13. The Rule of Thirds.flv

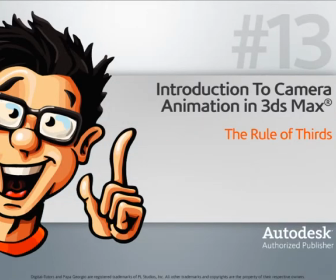When framing our characters or objects of interest, we want to consider the rule of thirds, which will help the audience know what to pay attention to in our scene.
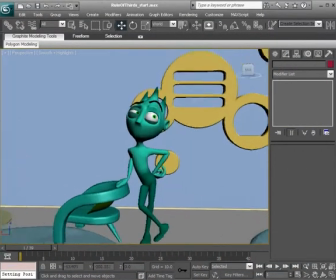Let's say we were given the task of framing our character. Now, what would be the best approach?
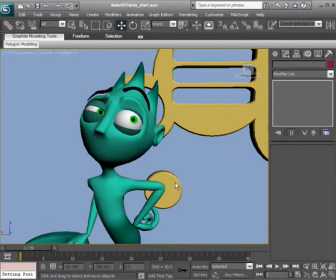Should we have the character centered or maybe a little bit over to the side?
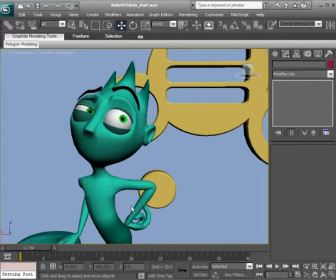What would be the best angle to capture this character from?
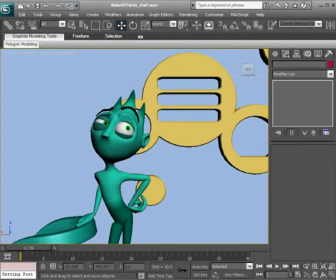Now, this is where the rule of thirds comes into play. And here's how it works.
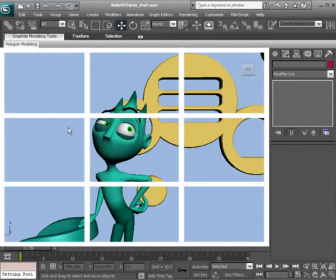Imagine if we were to take this screen and break it into thirds horizontally and vertically. Now, where the lines intersect, that would represent points of interest where the viewer is going to bring their attention to the most.
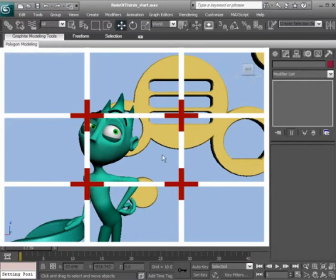Now, this is all theory-based, but studies have shown that that is what the audience will focus on, those points of interest.
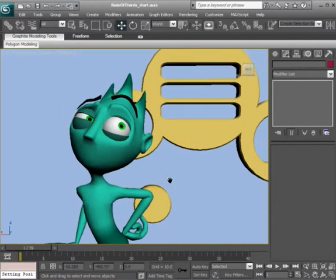So knowing that, we can then determine exactly where our characters should be framed,
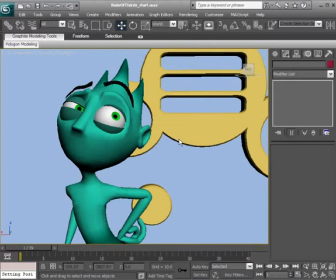lying on at least one of the points of interest so that we can tell the audience where to look in our shot.
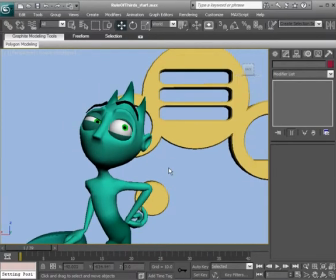Now, this also brings to mind balance, and there are two types of balances.
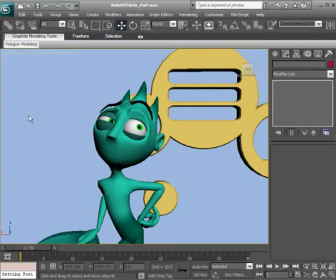There is the formal balance, where everything is symmetrical, which is great for peaceful scenes.
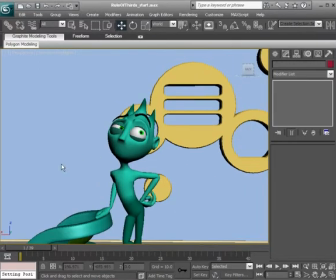Let's say a couple at a dinner table just talking with one another.
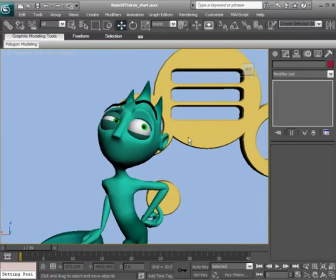And in a shot like that, again, we can use symmetrical balance to convey something, again, that's peaceful, that's restful.
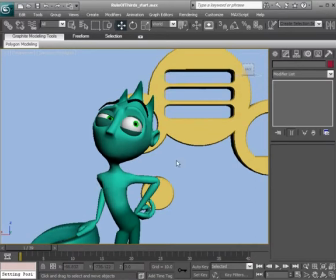Now, the other type of balance is the asymmetrical or informal balance,
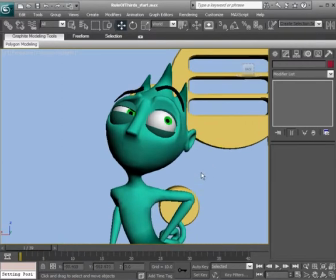where we really have a lot of emotion going on that we're trying to bring across to the audience.
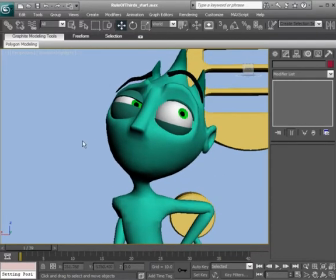So in a case like this, where we have something a little bit more dynamic going on,
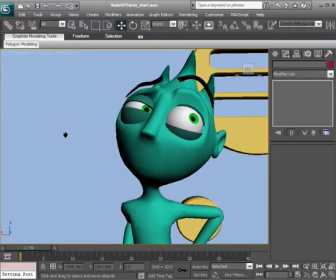we'd want to consider offsetting the camera so that the character lies on one side of our screen,
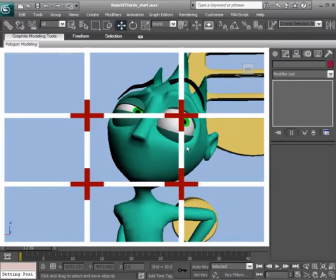lying right on top of one of the points of interest. Let's say if we wanted to bring the attention to the eyes, well, we can have the eyes lie right on top of that point and draw the audience's attention to this area of our screen.
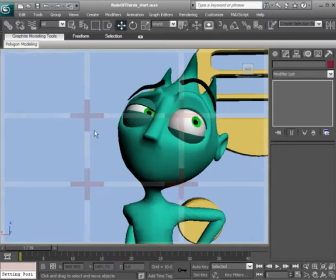So that's what it's all about. And this also brings to mind the seesaw approach to keeping our balance.
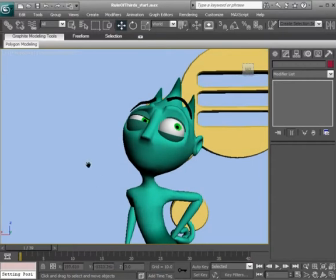What the seesaw approach basically represents is areas that
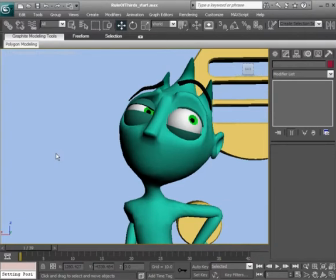are as significant are pushed further away from the center, and areas that we need to pay attention to the most are brought closer to the center of our shot. So all of these things we want to keep in mind: the rule of thirds, breaking down our balance,
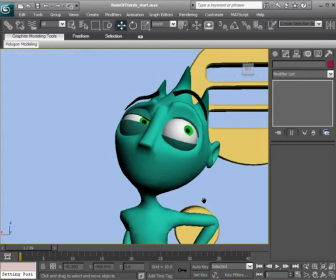and then even considering the seesaw method to make sure that we choose the best camera angle possible for the impression we're trying to make in our shot. So again, when framing out your scene,
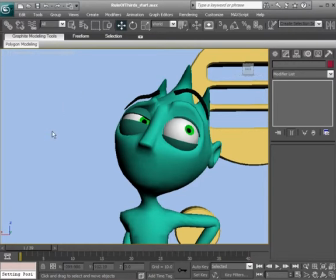whether it be framing a character or an object, go ahead and break down your screen in thirds. If you're allowed to, go ahead and use a dry erase marker and draw it on your screen, or even use some tracing paper if that would help.
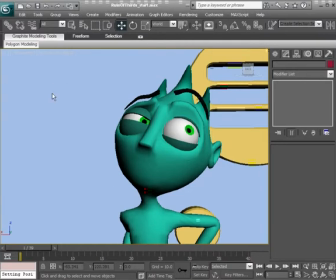But either way, go ahead and make sure that that's done first before you decide on the camera angle of your scene,
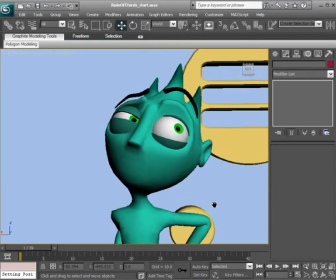just to make sure that the best option is chosen for your shot.